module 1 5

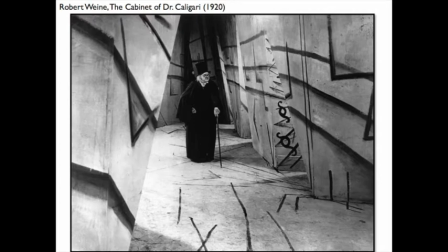So while the first few things we'll be looking at will be these simple films by Edison, in a few weeks, for example, we will talk about German Expressionism, and we'll look at The Cabinet of Dr. Caligari, a horror film which contains incredibly elaborate sets that are painted at
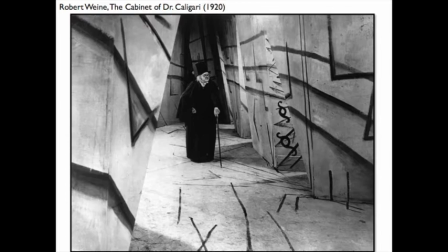odd angles and skewed perspectives that create an unsettling parallel universe. The characters themselves are painted like the sets with big shadows under their eyes.
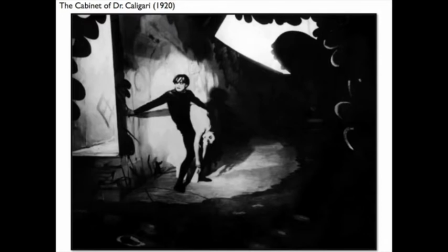They act in over-the-top and dramatic ways that seem to match the sets and their costumes. We get in this film a totally constructed world in which all the elements of mise en scène are working together to create a dark, scary, disorienting, parallel universe.
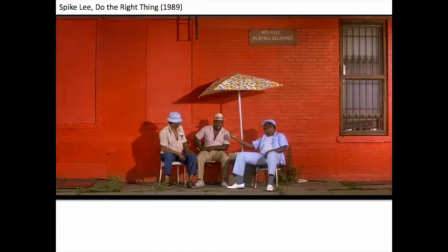Spike Lee's Do the Right Thing, too, takes mise-en-scène to an exceptionally refined place. He shoots on the streets in Brooklyn, but repainted a few blocks of the Bedford-Stuyvesant neighborhood in ultra-saturated, vibrant colors to create an atmosphere that he needed,
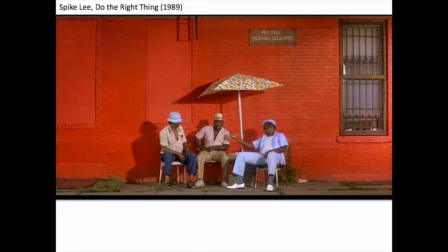an equally vibrant community that, too, had reached its saturation point as it starts to boil over from gentrification, from racial tensions, and from the sweltering summer heat.
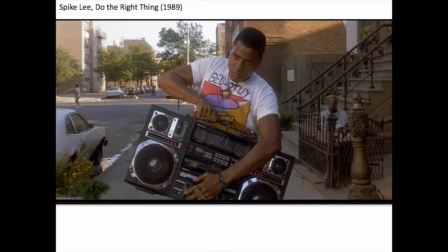The characters in this ensemble cast are all dressed in very particular ways as well, and their specific costumes are carefully curated so that we can read a character's identity on his or her body. This character, Radio Rahim,
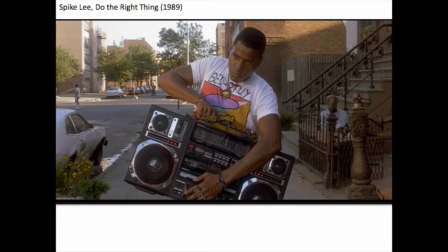wears a t-shirt bearing the name of his neighborhood and indicates a kind of local pride and attachment. He has rings that read love and hate, and he uses these to act out internal struggles as well as to illustrate the opposing tactics of various civil rights activists.
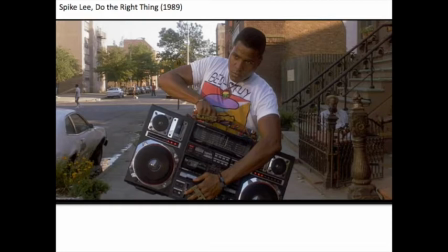And his boombox, this prop that he carries around, and which gives him his name, Radio Rahim, is synonymous with his identity, of his ability to occupy space, both physically and sonically. And it'll eventually become an object that sparks a
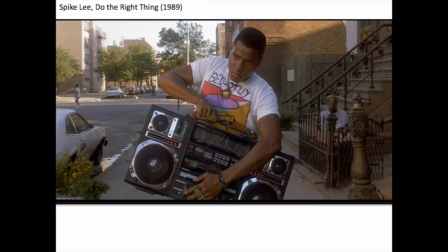confrontation that leaves the whole neighborhood changed forever. So we can think about mise-en-scène in really kind of detailed ways, analyzing what we see. And when we think about mise-en-scène,
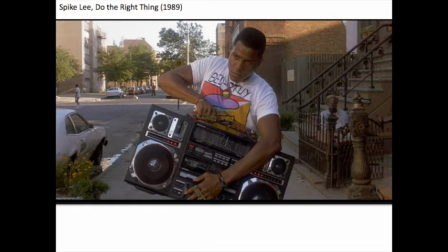we'll be discussing how what might seem like subtle or casual choices by the filmmaker and the other people involved in the film actually serve to shape the viewer's understanding of the scene, what's happening, and our emotional relationship to it.
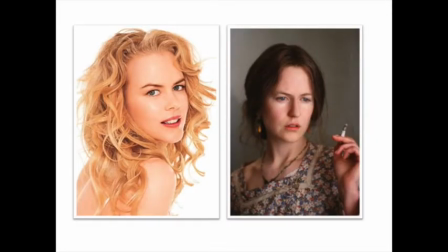Props, costumes, sets, lighting, and acting are exceptionally important to any film. When Nicole Kidman won her Oscar for her portrayal of the moody modernist author Virginia Woolf in The Hours, the joke was that she had won by a nose,
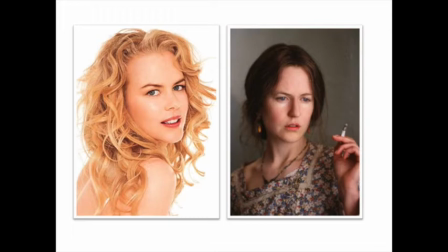since the makeup and costumes were so integral to believing that the plucky Australian actress was the suicidal novelist. So this prosthetic nose that she won was partially what was able to transform her, not just her performance and her comportment in her body,
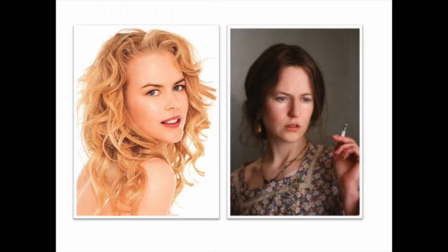but the actual bits of mise-en-scène that were added to her and to her performance helped us see her as someone else. Any performance that comes off well is in part due to elements of mise-en-scène. Sometimes the work of mise-en-scène is so effective we don't even think about all the conscious and highly detailed choices that were made to make a film seem realistic or natural. Two films shot in the same city can be starkly different. One can be dingy and menacing, the other shiny and glamorous. Even when the scene doesn't seem particularly intentional or doesn't call attention to itself, this is a kind of realism that has a message too. We're encouraged to see the scene as truthful and neutral and real. We might even forget that these aren't real people and that we're not flies on the wall. Mise-en-scène is important because it defines our place in the physical world.